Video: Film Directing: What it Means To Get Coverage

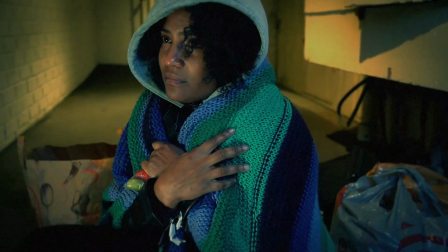4:26 and then slowly open up to a wide shot, and we realize what's really going on in this character's life.
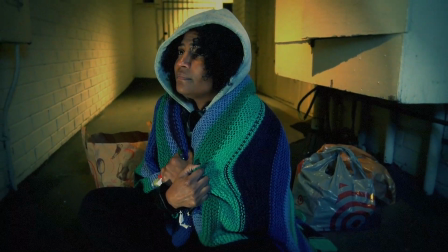4:32 Now we have the audience engaged and curious about this character and wondering what will happen next. B-roll is an essential part of getting coverage, and it's often the part that indie filmmakers forget because it's not always written in the script. B-roll is basically that supplemental footage that supports your main footage.
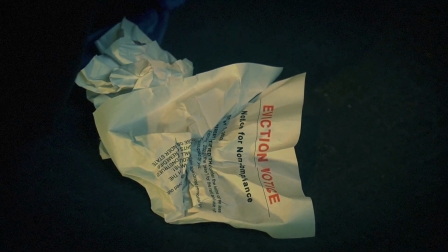4:53 It can be a subtle way to give information to the audience about your character and their environment. B-roll can also help if there's something wrong with part of your shot. Your editor can cut to B-roll if maybe there was issue with your coverage, say it's out of focus or soft focus. That will allow your editor to cut to that B-roll and kind of hide that mistake so you don't have to worry about it or have to reshoot.
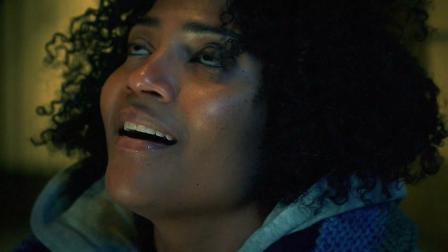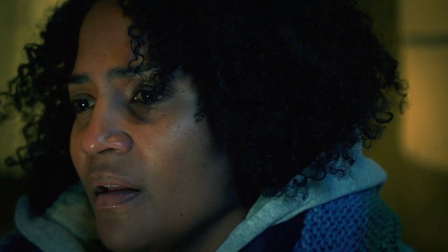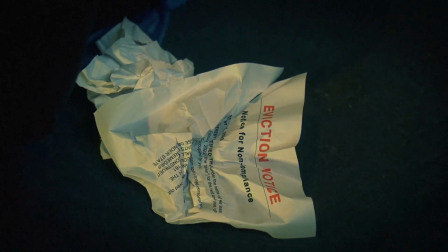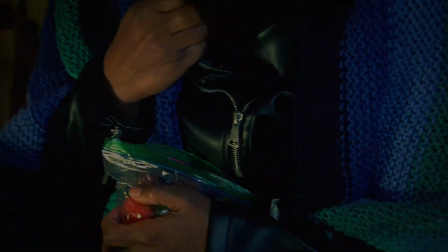I hope you found this video on coverage helpful, and if so, please make sure you like it. If you'd like to subscribe to our channel or haven't done so, please do so. And make sure you hit the bell icon so you can be in the know whenever we drop new content. If you want to know about our classes and workshops, be sure to go to our website. The link is below. And if there's anything you'd like for us to cover, anything you've got questions on or is burning in your mind, please let us know in the comments and we will do our best to get you the information. And remember, as an indie filmmaker, your movie does not have to suck. You just have to practice your techniques, because it really doesn't matter what type of camera or device you film on. You can make something cinematic. So remember, you got this. See you next time.